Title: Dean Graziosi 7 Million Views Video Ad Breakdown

In today's video, we're going to break down a Dean Graziosi video ad that has gotten over 7 million views. They're running it currently as basically an evergreen offer. This is a collaboration with Tony Robbins. He's doing it's basically a course to teach people how to monetize and sell their knowledge as an online business.
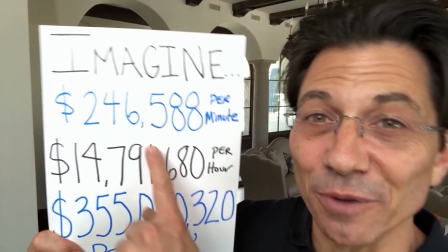So let's watch this video.
Imagine making $246,000 dollars a minute that's
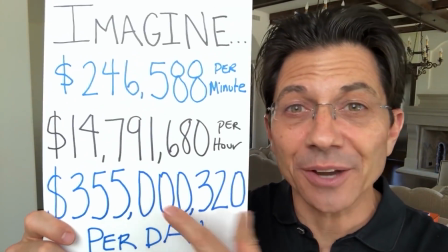14 million dollars an hour and 355 million dollars
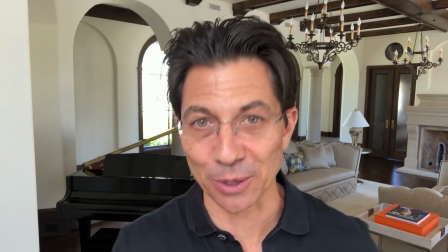a day listen i don't know if anybody personally could ever make that kind of money but there's a hidden
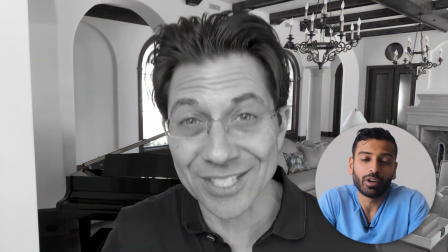industry that is so basically what he did here is he took the numbers for the education industry
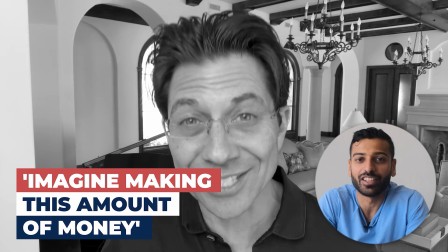right and said imagine making this amount of money and then he's obviously like yeah this is a theoretical case but the fact that he opens with that which
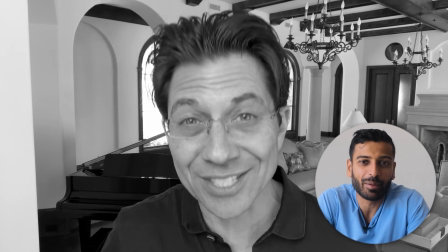is an absolutely huge number and then also has it on paper it grabs your attention right because you're just like that's an absurdly ridiculous number
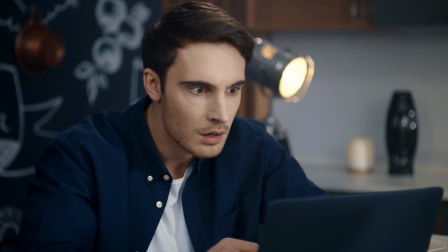right like that's not realistic for anybody nobody makes that but he's basically
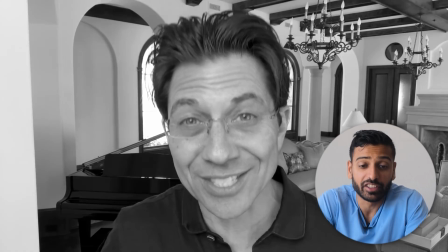showcasing the opportunity in this industry that he's kind of selling a program on now one thing i also want to point out is questions are powerful right so when you ask somebody a hypothetical question right i've seen this with some
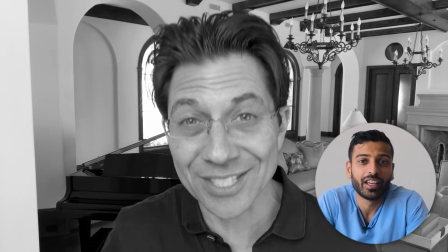of the best ads even like uh v shred or dean or any of these guys a lot of them open with a really strong hook that's also a question like imagine xyz or are you happy with your results etc so questions can be an amazing way to start off an ad another thing
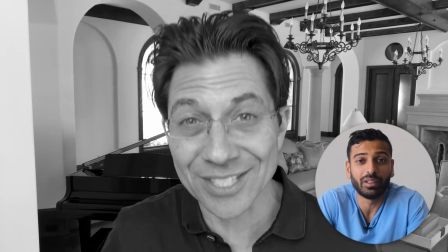i like about this hook is not only does he verbally say this hook he also visually
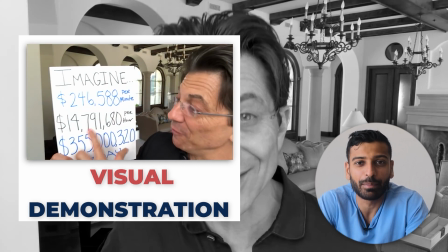demonstrated it with that piece of paper and that makes it even more um attention
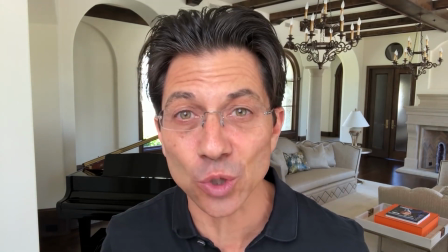grabbing it is currently 129 billion dollars a year
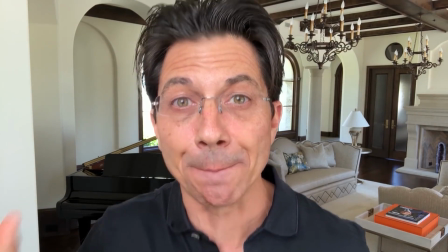and Forbes just predicted it's going to a billion dollars a day in the
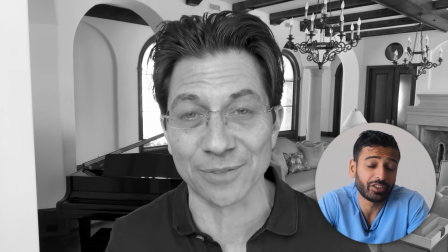next so one of the things he says here is that Forbes is predicting that this industry the online information industry is going to a billion dollars a day in five
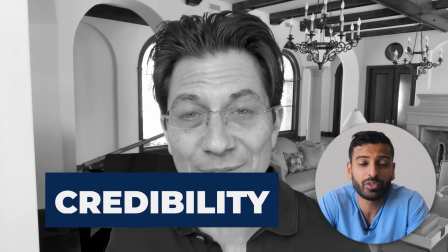years so this is using credibility he's basically borrowing authority from Forbes so whenever you're able to actually grab statistics or real life data
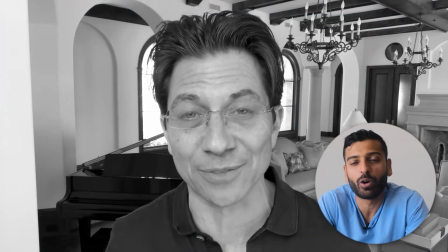to support your argument in an ad it's a lot better than just saying oh yeah this industry is really popular or even using your own results, right? Even if yourself done really well in an industry, it's often better to use stats from a third party trusted source than rather than just use your own results, right? Like you can do both.
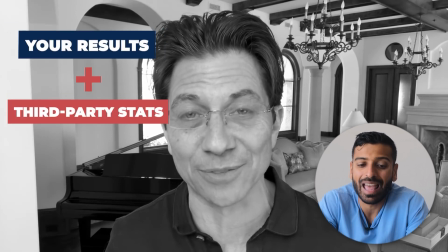It's more powerful when you have your results plus third party stats, but having that third party stats is really, really key in making a strong argument.
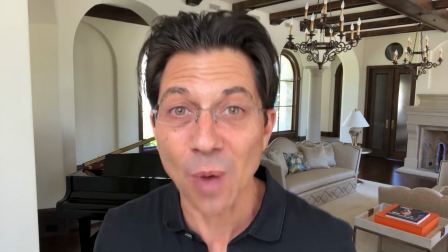Hey, it's Dean Graziosi and I'm doing a special webcast training with my dear friend, Tony Robbins.
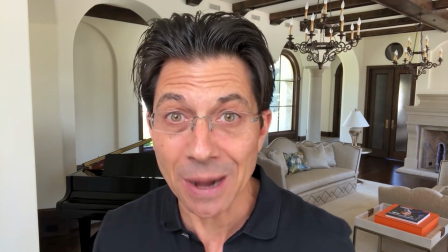And we're going to pull back the curtain on how both of us have made more money from this one thing, how we've made more impact from this one thing.
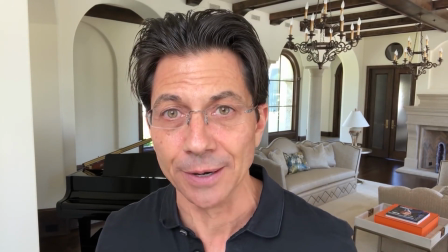And now for the first time ever, we're going to show you the blueprint on how you could profit from a skill, a habit,
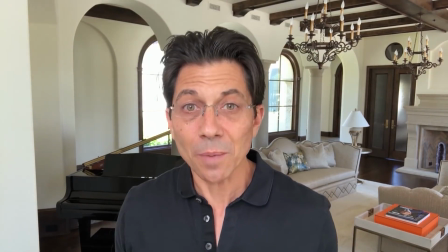a hobby, a passion or an expertise you have or profit from what someone else knows.
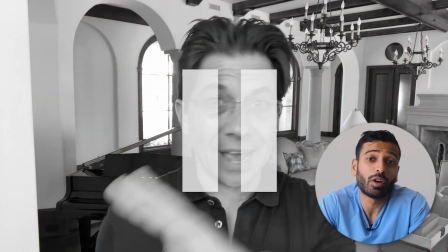Listen, there's a huge problem in America.
So one of the cool things about Dean Graziosi is he has incredible energy on camera.
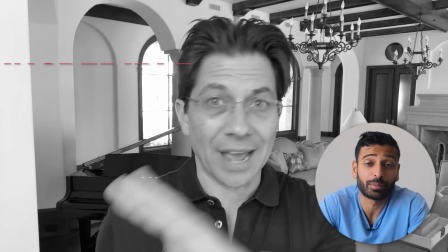That's what really carries this ad. I don't think it's the world's best scripted ad. The hook is really strong. The hook is absolutely amazing. The rest of the ad, in terms of script, it's okay, but his energy carries this. His energy combined with a strong hook is the reason this ad works so freaking well.
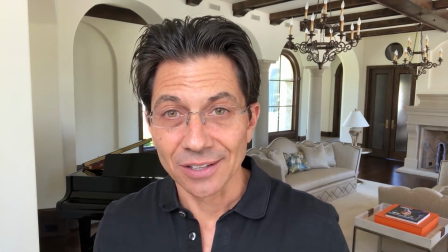And the world today. And we're gonna unveil the blueprint to show you how you could solve that problem,
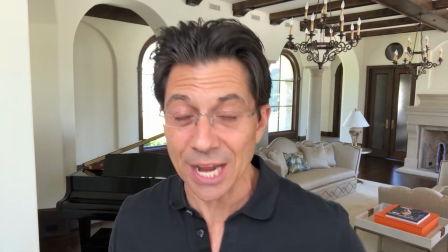how you could leave a massive impact and change people's lives while simultaneously
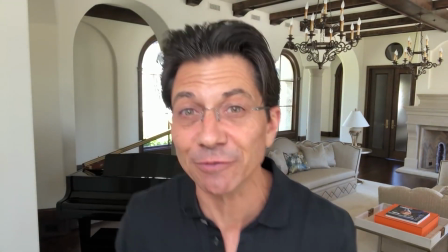tapping into a $355 million a day industry.
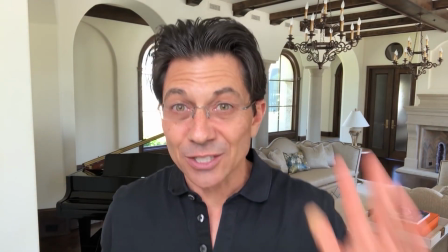We have never done anything like this before. Tony hasn't done a training like this in over 10 years.
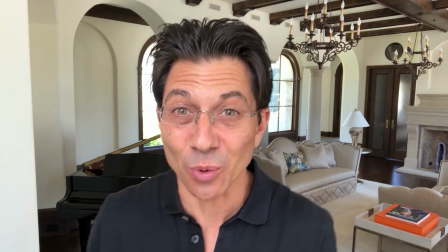And if you know anything about Tony Robbins, you know he's all about delivering massive value.
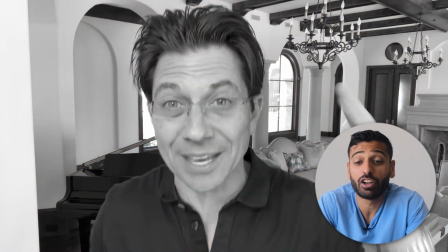So he's again grabbing authority. So Dean, obviously he's well-known, but Tony Robbins is massive. So he's grabbing even more authority from Tony and using that as well to kind of push his training.